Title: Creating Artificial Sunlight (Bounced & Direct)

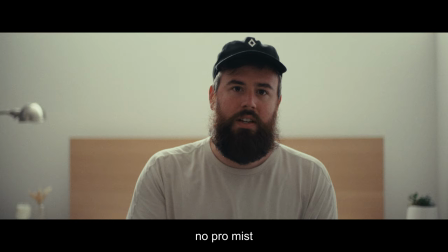(3:54)
this pro mist one eighth so i i think that just with this combination
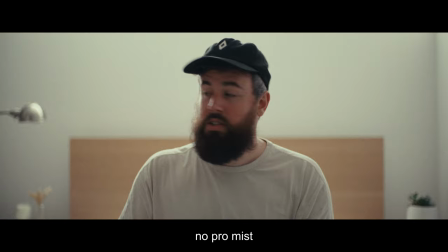(4:00)
of this lens that i'm using and test that I did before I started rolling on all this that the ProMist, when there's light lighting up the wall, it's just kind of like ghosting the lens a little bit or just like flaring a little too much.
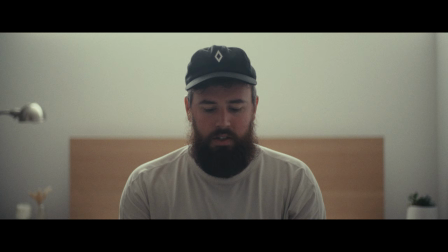(4:13)
But we can't just take the ProMist off if we've been shooting like that the whole day.
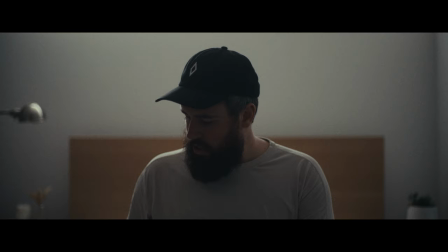(4:19)
So I'm going to put this back on. Too hazy. This is more like a tube light.
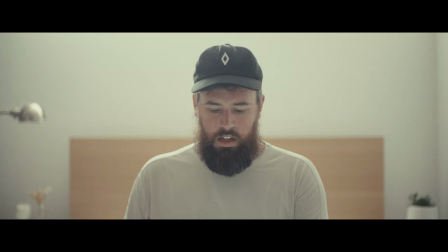(4:25)
So yeah, looks a little bit less ghosty.
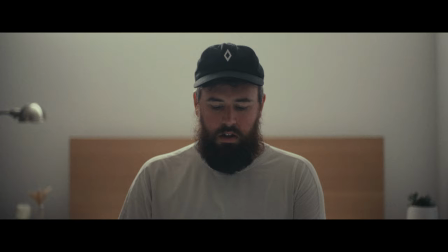(4:29)
I'm going to drop two stops in the ND and bring down that exposure in post a little bit.
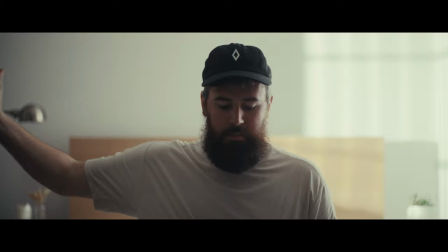(4:38)
Okay, we have another scenario here. The light is over here pointed behind me.
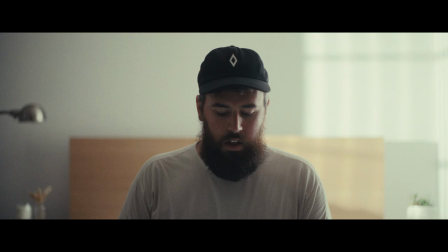(4:43)
There's a window shade gobo that has been rotated 90 degrees,
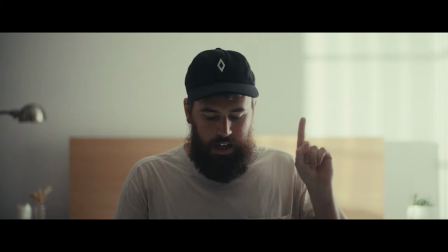(4:48)
thrown out of focus, and the light is panned so that the edge of it is here but it's panned over this way more
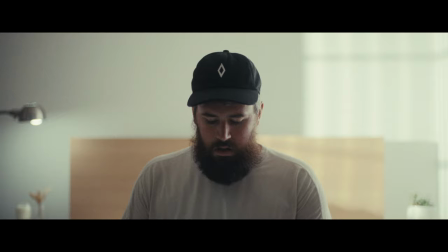(4:58)
stopping maybe a foot behind me to give me something here on the closed curtains
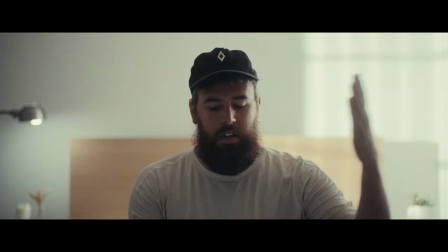(5:05)
and then you know possibly get some more light wrapping around
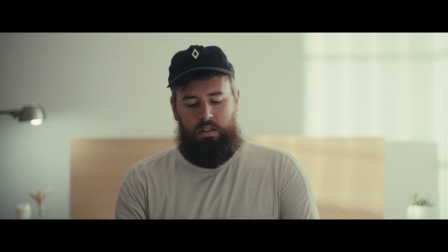(5:13)
so again this is bouncing off of the t-shirts that are on the wall
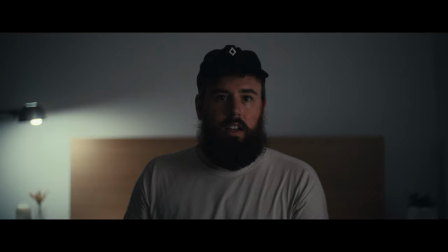(5:22)
and then the last thing that i may consider doing would be putting some back light on me but um i'm not
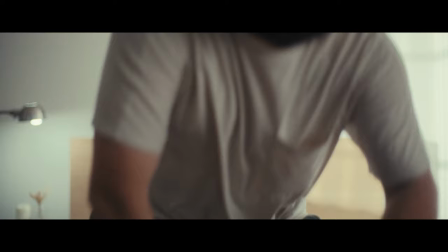(5:29)
gonna do that right now so this is what we have without that all right that's it